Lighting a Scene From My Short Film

Hey, hi, how's it going? Coming at you live here from beautiful Florida. Somewhat beautiful, it's cloudy, but it was sunny this morning. Either way, you're not here for a weather report, you might be here for lighting, and in that case, you might be enlightened. That was a terrible pun. Why do I do this? Okay, diving in. We got a lot to do, a lot to talk about, a lot to discuss, and I gotta go soon. So, I want to talk about this short film that I just shot.
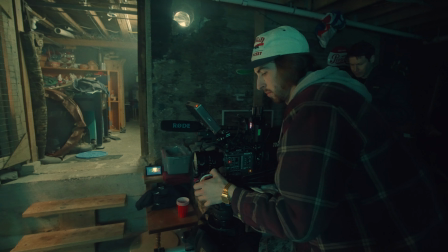And some of you guys have maybe seen my previous video that I put out last week, just behind the scenes.
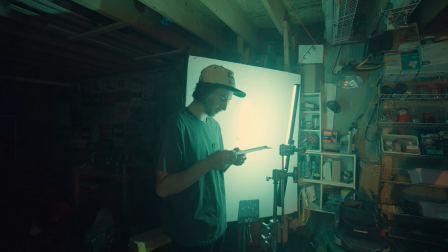But in this video, it's dedicated to just the lighting of one particular scene. And that's this kind of like grungy, fluorescent-based workshop scene.
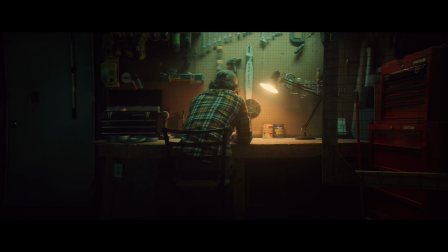And I want to break down the lighting for you guys. It was kind of very particular as far as like the controlling the light went.
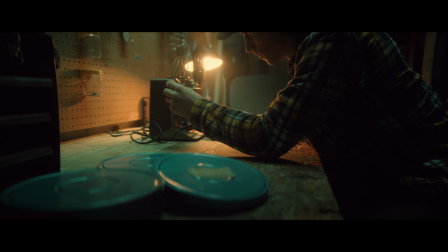And control is a huge thing here because I knew with this film I wanted to embrace the shadows a lot.
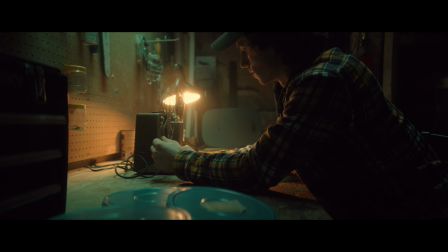Like really work with the shadows and add in just subtle pools of light.
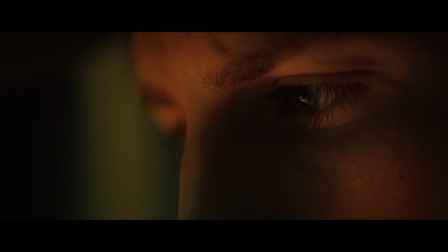So I knew that I was going to need to control the light, and by that I mean kind of shaping it with modifiers like grids, flags, etc.
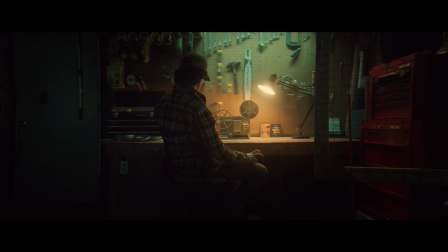So the first shot you see here is this pushing in right here from behind, and we kind of set the establishing tone of where this young man is, and this was the establishing shot.
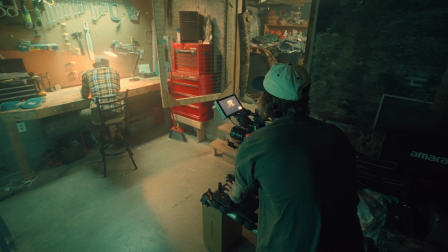And I knew for this, prefacing here, I knew the establishing wide was going to be this from behind, and then we were going to kind of pivot 90 degrees to come in from the side shot as well,
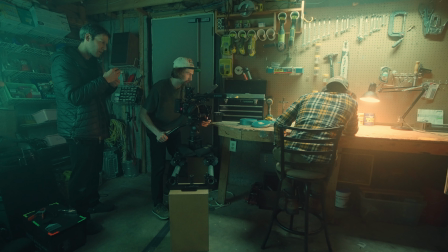and then work with some details. So the coverage I knew was kind of going to be along the lines of that, so that helped me when I was setting up the establish of where the camera coverage was going to be further down the line. So I want to start with kind of like the motivating light source here, and that was this fluorescent light that you see raking down on this kind of workshop back, like with the tools and all of that.
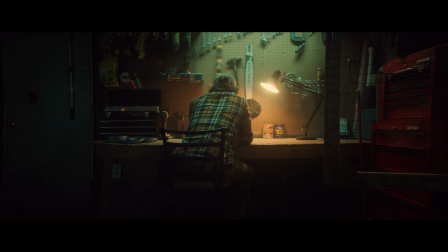And we just kind of had this gradient of fluorescent light coming from above. So that I knew was kind of going to set the tone for this scene. So that's what Michael, the Gaffer, thanks again to Michael. If you haven't seen him, check him out in the last video also. But Michael and I kind of brainstormed and we were like, let's just I knew I wanted it to be a tube light. I was like, give me a tube light. I didn't know if I wanted it to be in frame or not, being a practical or just controlled. But we opted for out of frame, and here's why. So going back to the control thing that I said before,
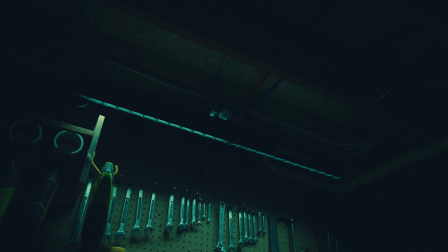we used like a grid for this tube to keep the light spilling just directly on this backsplash, because that's the only place I wanted it. I didn't want it raking around the room. I didn't want it bouncing. I didn't want it to act as like a high key fill or anything like that.
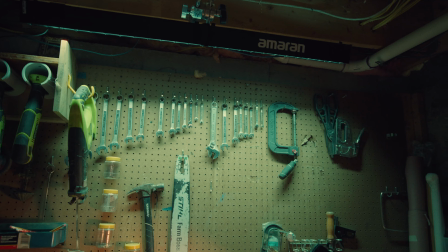So that was the first light that I added, was this tube. And I don't know what he had it set to. I think it was in the range of like a 4,000 Kelvin with a heavy green shift. But Michael had that set up on his end on Sidus Link. And then that was the first light here, and that started to get the feeling. And then to continue this light wrap around Peter, because I knew that from behind,
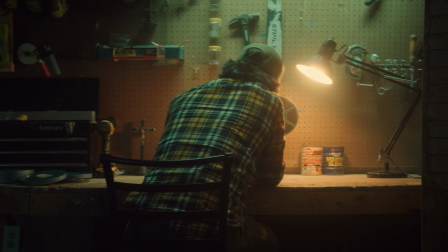Peter was going to be heavy in the shadows, and I wanted some sort of accent on the back of him, on his shoulders, etc., continuing on.
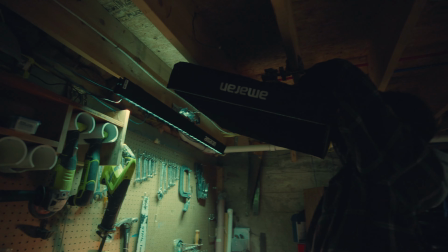So I added in another light that was overhead, which is really just extending that tube light a little bit more around.
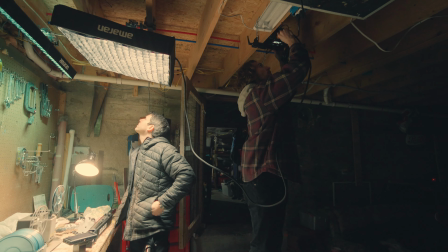So right above his head, we had on a Cardellini, we rigged up a Amaran F22C.
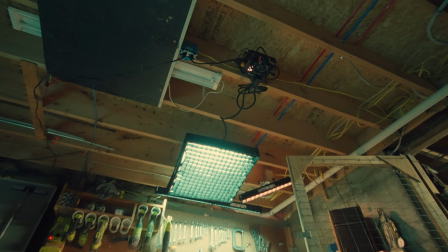And again, we had this controlled with a grid on the softbox, but then on top of it, Michael and I didn't like how the shadow or the light was really wrapping around the backside of Pete, and it was just giving too much light on the back of him. We just really wanted a little kiss, almost like a rim light from above.
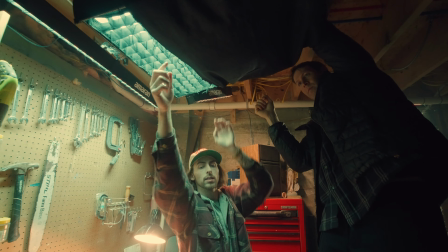So Michael took some Duvetine, just some black fabric, and just clamped it up around it.
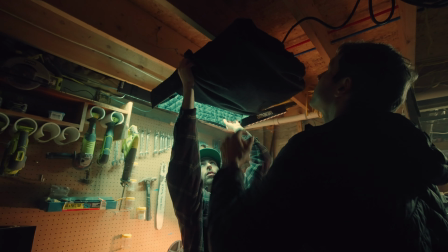So we just only had like a little window of like this big of the light spilling through, and that was just hitting the back of his head, back of his shoulders, and that was really about it.
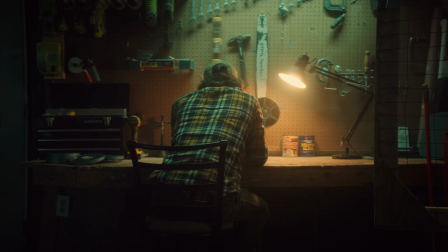So we had these colors matched up both for this fluorescent tone. And I do want to make it known also that the white balance for the camera was right around 3,800 Kelvin.
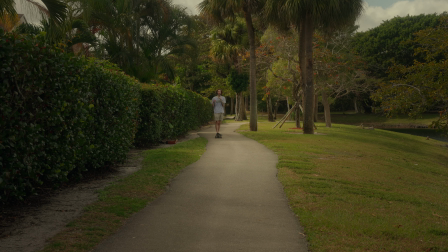Now, to add some color contrast, this is where things get fun. So we added a practical, and this was for color contrast, really is why I wanted this. And what we did here is set an Aputure B7C bulb in this like fixture,
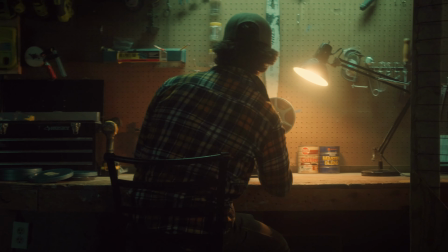and this is kind of like a workshop lamp, and this was to motivate a pool of light around the machine he was working on.
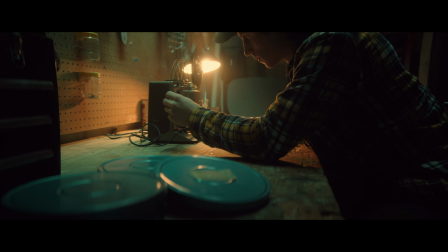And this light was set to about a 3,200 Kelvin, and that really motivated the key light for the duration of the scene. I wanted warm just because I wanted it to I wanted what he was working on and him to feel warm, and the rest of the scene to kind of feel grungy. It was kind of like this heartwarming feel. So then continuing on with this kind of warm tungsten practical, the toolbox on the frame right looked pretty cool.
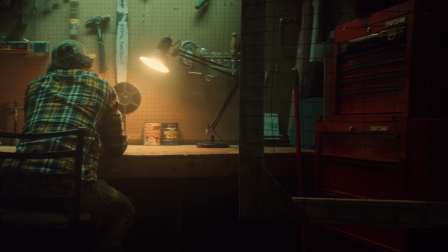So we wanted to accent that with a little bit more light and just get some more level in place.
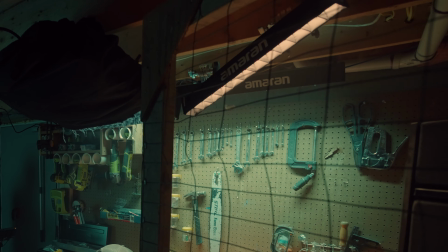So what we did for that was take another Amaran T2C tube, and we rigged this up to the ceiling as well.
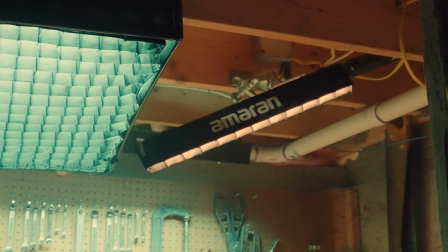And with the Cardellini, we rigged it up. And then we just had this set to another 3,200 Kelvin facing the toolbox. And to control the light, again, we didn't want light spilling around, so we used another grid.
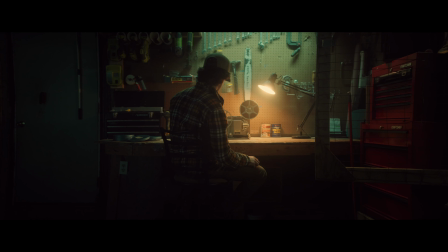And that just isolated that light only onto the toolbox just to give another pop and pool of light.
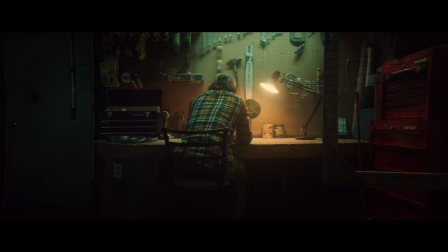So we really start to see this color contrast of fluorescent and then warm tungstens. Now, to continue on with these colors, because that's essentially just a couple more pops of light that we needed, continuing on with this color contrast. So the next thing that we did was on frame left, it was still just really dark. We had a lot of really deep shadows that were just crushed on the waveform. So we took another light, and this was an Amaran, oh boy, it might have been a T2C.
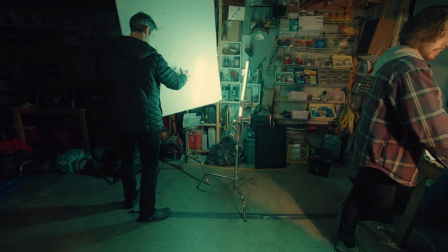It was an Amaran tube, T2C or 4C. And we just had this rigged up and bouncing right off of a white bounce board.
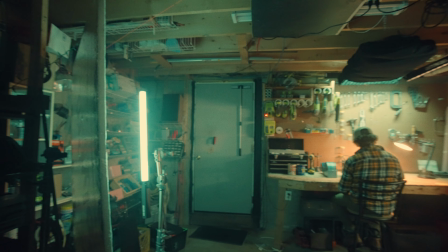So we were just getting a return bounce just as a very subtle, soft ambience. We didn't want anything directional.
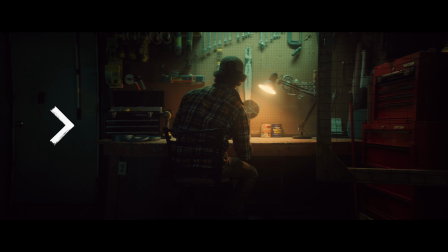We just almost wanted room tone or a little bit of level. And this was matched with the fluorescent lights as well. So to that 4000 and green shift or whatever it was, is what we had for this light source.
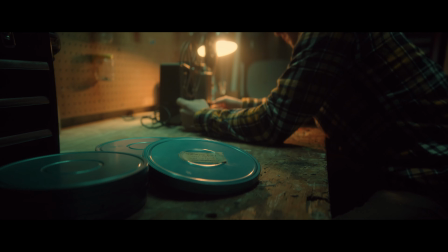So we're starting to fill in a lot of the shadow area. So for the second shot, what changed and what stayed the same?
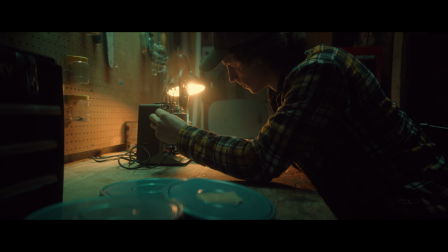Most of it really did stay the same, and I want to talk about why. The first thing that I want to say is that time is always of the essence, and there's never enough time that you think there is.
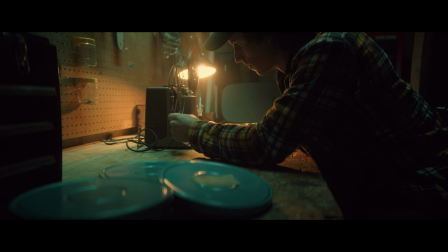So, and my reason for that is that I really wanted soft light. When we came around to the side of Pete working on this, I wanted really, really soft light on him. So my plan was to rig up like a small light and bounce it, like shoot it into this piece of muslin and bounce it off of the muslin on the desk and bounce up back onto him as return. But we just didn't have the time. We had limited hands, limited time, and it just didn't work.
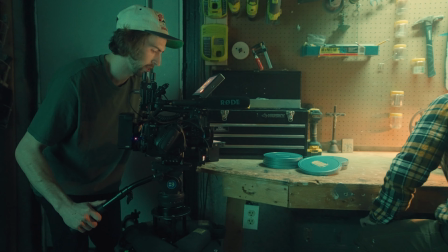So that's a lot of the times we're gonna need to make like last minute decisions, and that's exactly what happened here.
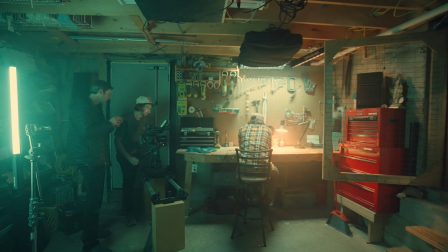So I actually used the B7C bulb that was in this fixture as our key light.
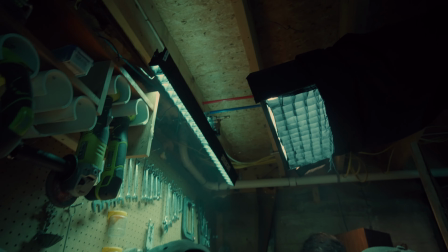And what I did was just kind of move it around a little bit because the wood, there was a wood desk and a wood wall.
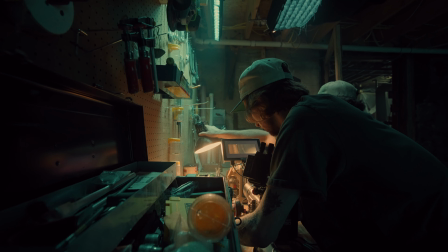So we've got a lot of wood warm tones. So when you bounce off this, it's gonna return a really warm light. And then just having it be this V or shooting it into the corner, it's almost acting as like this cove of bounce material. So by bouncing it into that, we got a little bit of return back onto his face. So just using this practical as a little bit more directional key or direction as far as bouncing goes onto him worked really, really nicely.
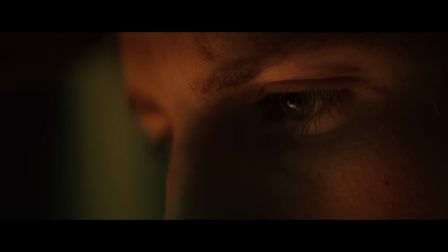And it actually gave a very nice, soft, sidey, warm light as if I were bouncing it off of something like muslin.
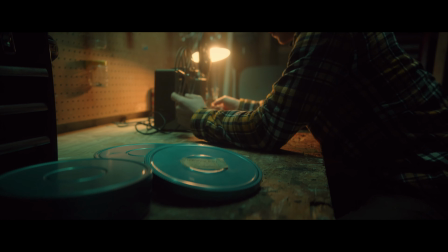And then the only other thing that changed was, yes, some levels changed. Like the toolbox light we brought down, some of the ambience that we brought down as well.
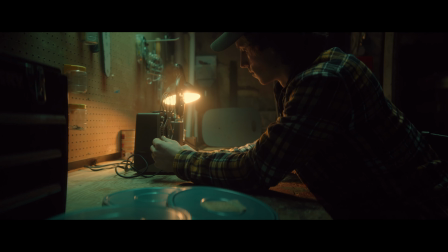But we kept everything where it was.
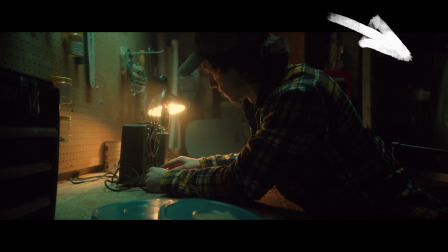But in the back room that you see off in frame right, we did add in a tube light for this shot because I didn't want this room to fall to black.
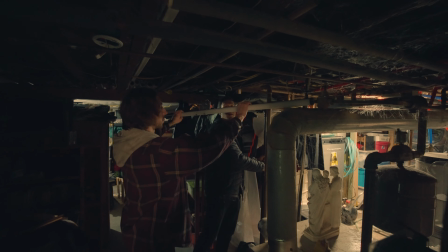Like, yes, I wanted it dim, I didn't want attention brought to it, but I just wanted some sort of level. So we just took an Amaran T4C tube and just set this up out of frame,
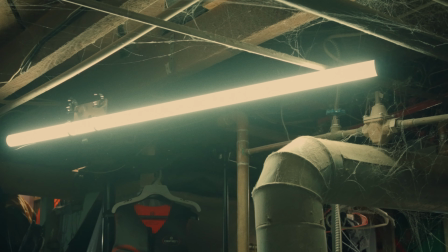just casting as a little bit of like room tone ambience in that back room, and it's very like super subtle.
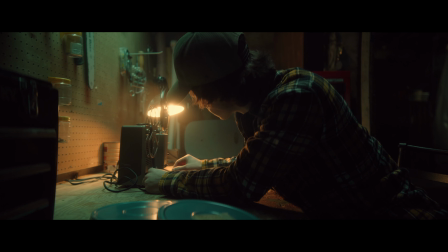It is such a low level that you don't really recognize it, but I just wanted something there so the blacks weren't completely crushed in that room. So there were subtle changes that we made when we did switch the shots, but a lot did also stay the same. But ultimately, if I were to change anything, maybe it would have been ask for some more time and just, you know, really massage that soft side light with the muslin. But other than that, like I'm really proud of it. But literally, I cannot stress it enough.
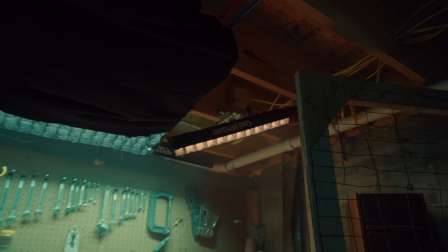The name of the game here is control. If I hadn't controlled the lighting, it would have spilled everywhere and it just would not have had the same look that it did.